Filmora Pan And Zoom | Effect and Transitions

most people who have done any video editing are familiar with how to do pan and zoom in edit. But today, I'm gonna show you a few tricks you may not have tried. Hit the subscribe button and click the notification bell to be part of the conversation. I'm gonna be using Filmora's pan and zoom, but even if you're using a different editing software, you can still use these very same techniques. The first one I wanna show you is the pan and zoom opener. I use this one all the time. You can certainly start your video just by starting your first clip like this.
Welcome to the channel, my name is Daniel, and today we'll be covering Filmora's pan and zoom.
Or you could use a really fast pan and zoom to accentuate the beginning like this.
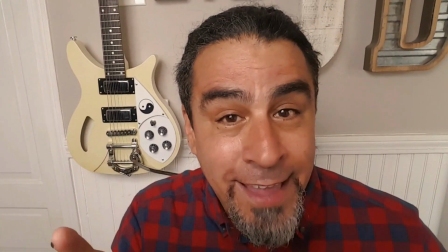(0:40) Welcome to the channel, my name is Daniel, and today we'll be covering Filmora's pan and zoom.
Another pan and zoom effect that I use is the pan and zoom transition. It's similar to the whip pan, but it's done completely in post. What I do is pick a spot somewhere in the frame, usually in one of the corners, and then zoom in on it. For instance, I'm gonna zoom in on the upper left-hand corner. Are you ready? Here we go. Because the camera was moving inward and upward at the same time, technically this is a pan and zoom effect. In fact, I'm using pan and zoom effects right now to accentuate the motion of my hands. I can use this pan and zoom technique to transition into the next piece of footage. Because the camera motion was up and to the left, as if we were throwing it to a new piece of footage, we want the next transition to start from the lower right. That would look something like this. Now let's take those two pieces of footage and put them together. Are you ready? Here we go. Did you see how cool that looked? It looked like some fancy camera motion or expensive transition, but it was actually a simple pan and zoom. Now let me show you how to do both of those in Filmora.
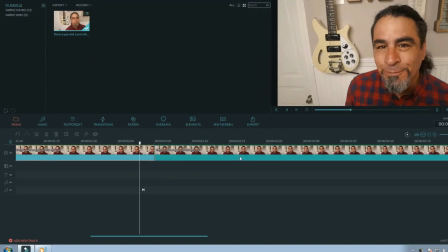(1:53)
With Filmora open and a video clip in your timeline, select the portion where you want your pan and zoom transition to occur.
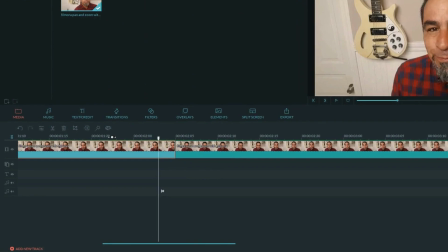(2:00)
I find that these work best when used rapidly, with around 16 frames of footage used for the entire transition.
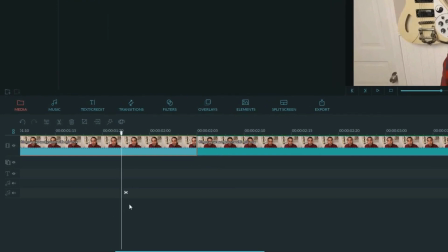(2:07)
So from the first piece of footage, let's separate 8 frames from the end of the clip.
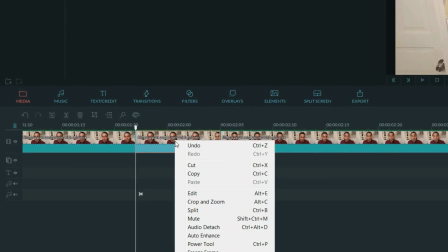(2:12)
We want to right-click on that footage and open up the video menu.
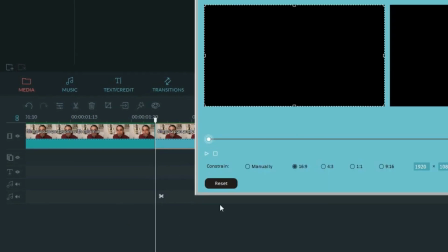(2:18)
Click on Crop and Zoom, and a Crop and Zoom window will open up.
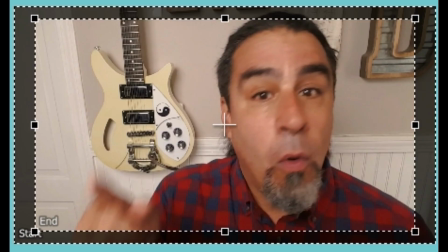(2:23)
Click on the Pan and Zoom option, and in the left-hand window, you'll see 2 frames appear, one inside the other.
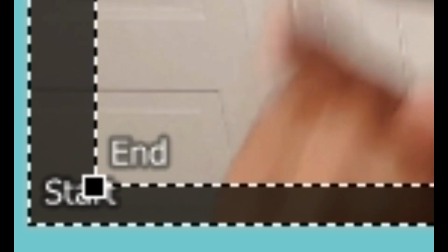(2:30)
If you look in the lower left of each frame, they say Start and End.
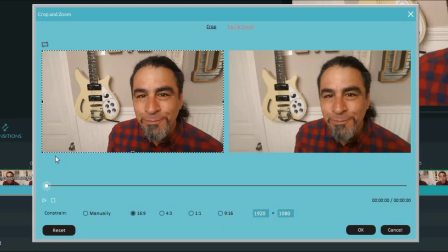(2:35)
These define the size of the first frame and the last frame of your video clip.
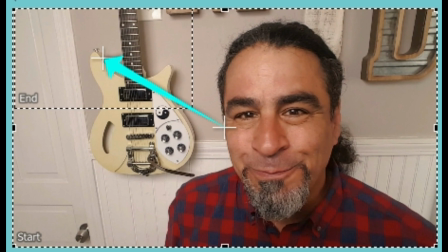(2:41)
And once you enter those parameters, the software will automatically create a camera pan or zoom between those two shapes.
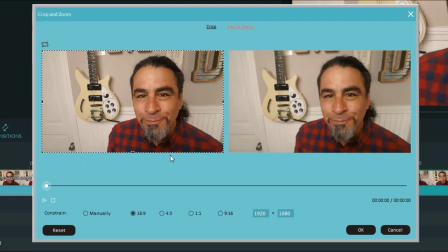(2:50)
In our first clip, we want to start with the full frame, then pan and zoom to a very small frame in the upper left-hand corner. So we'll click on the end frame so that we can shrink it and drop it up in the left-hand corner.
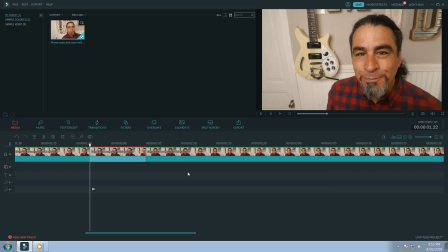(3:06)
Click OK and let's move on to our second section. Let's isolate 8 frames from the beginning of this clip.
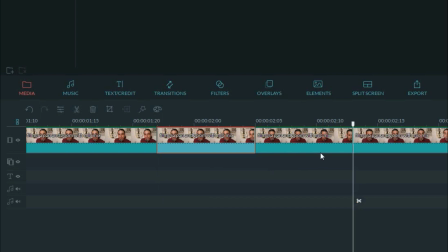(3:14)
Right-click, click on the crop and zoom, and in the pan and zoom window, we want to reverse this motion.
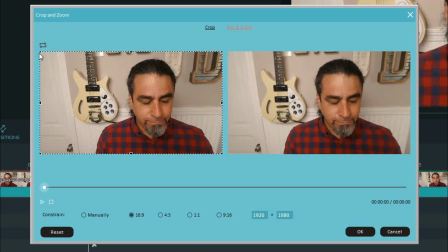(3:21)
In the left, just above this window, there are 2 arrows. If you click on this, it allows us to swap the 2 frames, making the end frame the start frame and vice versa. Let's shrink the size of the start frame and drag it down to the lower right corner.
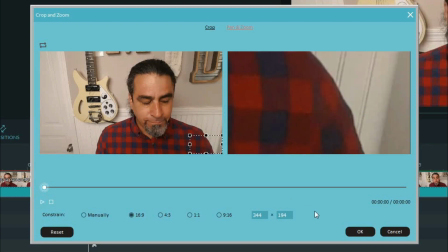(3:37)
Click OK, and as always, let's render our footage for smooth playback.
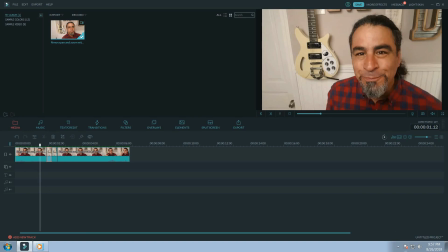(3:42)
Now let's look at our transition. Perfect. The way we do the second half of that transition is exactly how I do the intro I showed you.
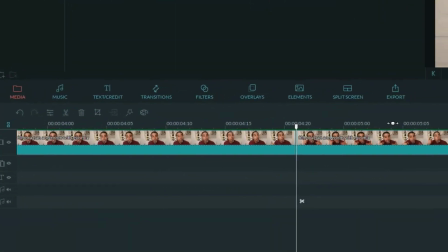(3:52)
Isolate about 6 or 8 frames from the beginning of your sequence.
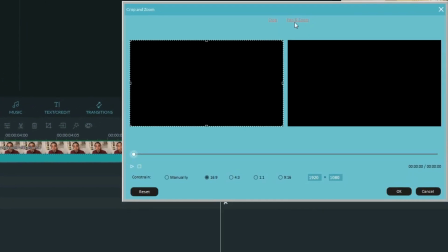(3:56)
Right-click, click pan and zoom, and then click on the arrows to swap the end frame to the start frame.
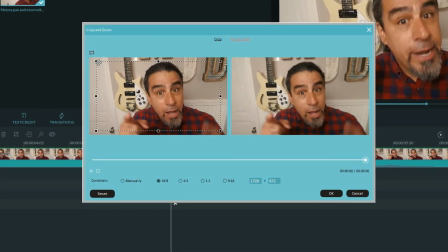(4:03)
And then just decide where you want to pan in from.